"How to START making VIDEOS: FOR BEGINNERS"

So you've been thinking about making videos? Well, we're here today to give you some tips and tricks of the trade, which are going to hopefully give you a better understanding of videography as a whole, along with make sure you have fun shooting. Now, before we get into our starter pack in videography, it's good to note that it may be a little bit intimidating at first, but it's because there's a lot to cover, and hopefully we'll be here to break it down for you guys. Most definitely. We're going to go over cameras, we're going to go over lenses, we're going to go over composition, we're going to go over lighting, we're going to go over audio, we're going to go over video editing, and hopefully these all together, these broad concepts will help you give you a platform and a baseline foundation knowledge of what you need to do moving forward. Let's hop right in. Cool. So the first thing we're going to talk about is cameras, and the reason why we're talking about cameras first is because you can't really make a video without one. And if you don't have access to a camera, you at least likely have access to your cell phone.
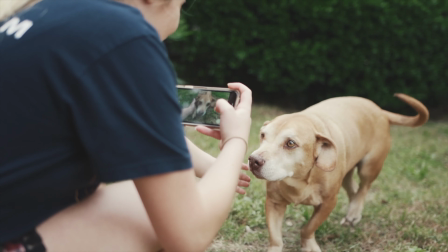54s
There are many apps in the app stores such as Filmic Pro that range from about $10 to $15 that will give you a wide range of manual controls. But if you do have access to a camera, it really is beneficial because you have a wide variety of control over your ISO,
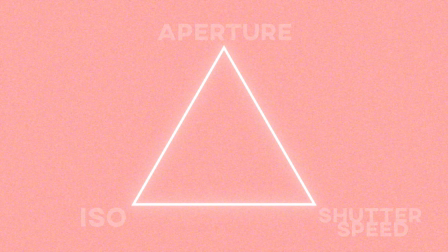67s
shutter speed, aperture, which is all part of the exposure triangle, which we will talk about later. Some affordable cameras on the market include the Sony A6000 series, the Canon EOS M series, and the Panasonic GH5 series. All of these cameras offer at least full HD. And another big thing about these cameras is that they have interchangeable lenses. Lenses. What are lenses? Lenses is the glass in front of your sensor that allows your subject to be in focus.
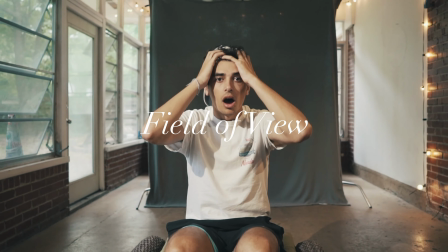91s
There's two things that are measured on a lens. One, your field of view, which has to do with your millimeters, or how wide or how tight your lens is.
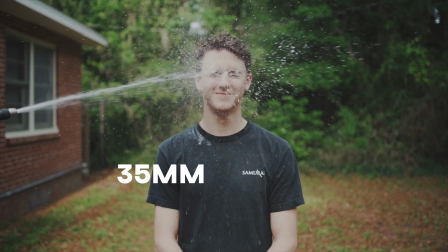99s
The lower the number, the wider the field of view, and you'll get this really wide shot. The higher the number, the tighter the field of view, and you get a zoom lens. The second number you need to look for is your f-stop or your aperture, and that has to do with how much light is let into the lens.
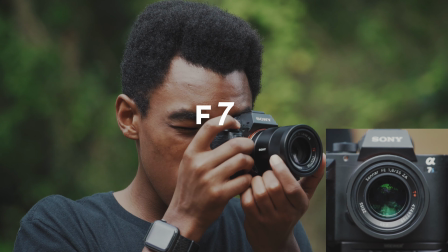111s
And the smaller the number, the wider your aperture is going to be, which is going to give you that shallow depth of field, which makes a nice blurry background, like portrait mode. A couple things to keep in mind when looking for buying lenses would be your focal length, your aperture, and the quality of glass.
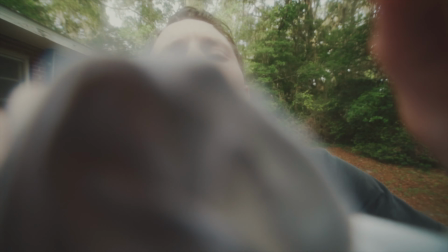125s
A few things to keep in mind is to always make sure your lens is clean, and that lenses are an investment, though a cheap add-on like a microfiber that goes for a few dollars can really help them last a lot longer. Yeah, so now you have this equipment, you have your camera, you have your lenses. Let's talk about composition.
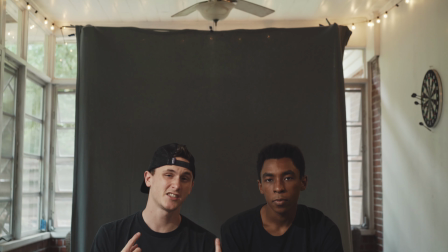144s
So it's pretty simple to tell. Does this look good? I don't think so.
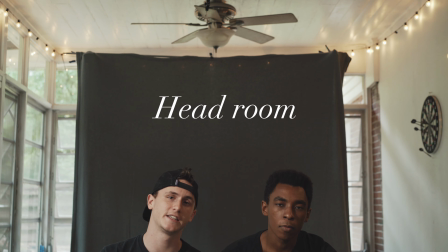149s
And this has to do with too much headroom. Headroom is the distance between the top of your head and the top of the frame.
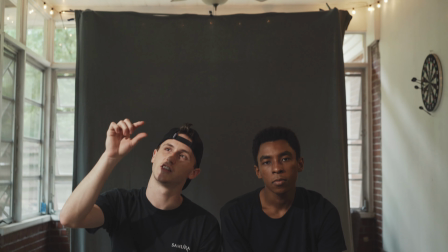153s
So when you have your subject framed up, you want to make sure it's a little bit less than this and squished and just looks even and proportional.
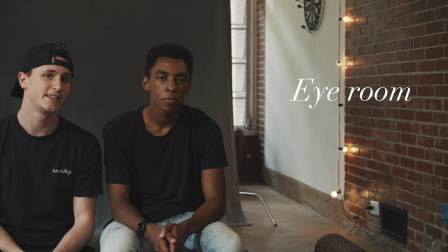159s
What about this room? This is called eye room. It's the distance between your eyes and the offset side of the frame.
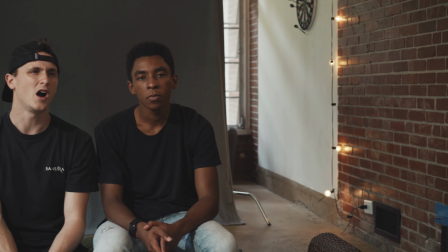165s
It's honestly not too hard to tell if the frame looks good or bad. But why? While composition is subjective, there is some science behind it.
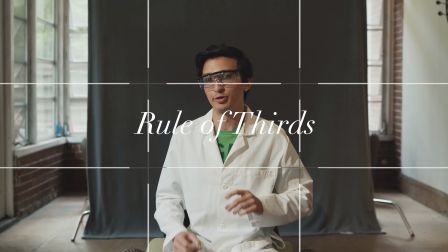173s
So let's bring in our good friend Asher. So the appeal of the rule of thirds probably falls into our evolutionary history. You see, as an animal that needs to consume other animals to survive, being able to recognize patterns like bilateral symmetry indicates life rather than non-life. So our need to recognize these patterns is probably seated way back in our evolution.
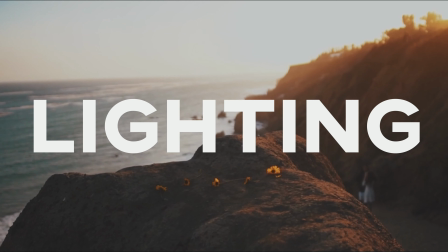197s
Wow, That's pretty dope. So now that we've figured out composition, let's talk about lighting. Lighting is huge. So first we're going to teach you about the key light. And your key light is going to be your main source of light. And that's going to be what defines your subject. For us, we have one key light coming in here, which leaves this half of my face a little bit darker than this half.
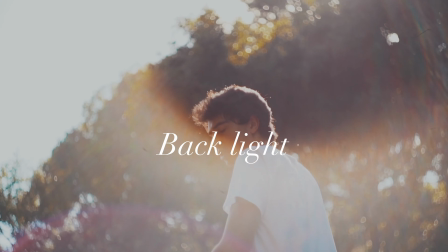215s
If you're shooting outside, maybe use the sun as your key light. You could also use it as a backlight. You can do a ton of different stuff with lighting, and it's all up to your creative decision. So let's talk about bad lighting. Bad lighting may be overexposed or maybe underexposed.
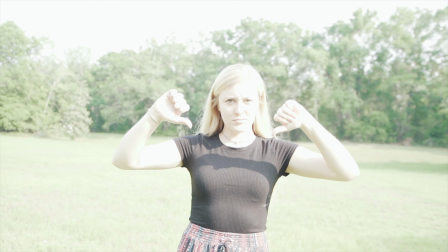229s
If it's overexposed, it's gonna be blown out, the whites are gonna be washed out, and you won't be able to recover anything in post-production if you try to color grade or color correct.
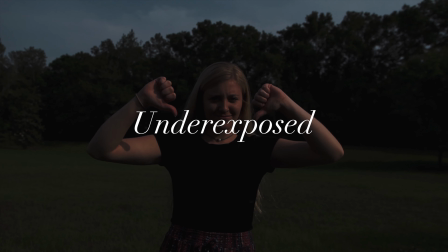237s
Being underexposed means everything is crushed too dark and you can't pull up, and your image is also ruined.
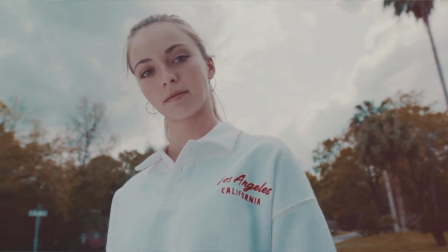243s
So finding that nice in between is where your cinematic lighting is gonna be. Let's talk about audio. Two key things to keep in mind regardless of what microphone you're using are direction and proximity. In general, the closer you have your audio source, the better, and the farther apart, the more distant it's going to sound.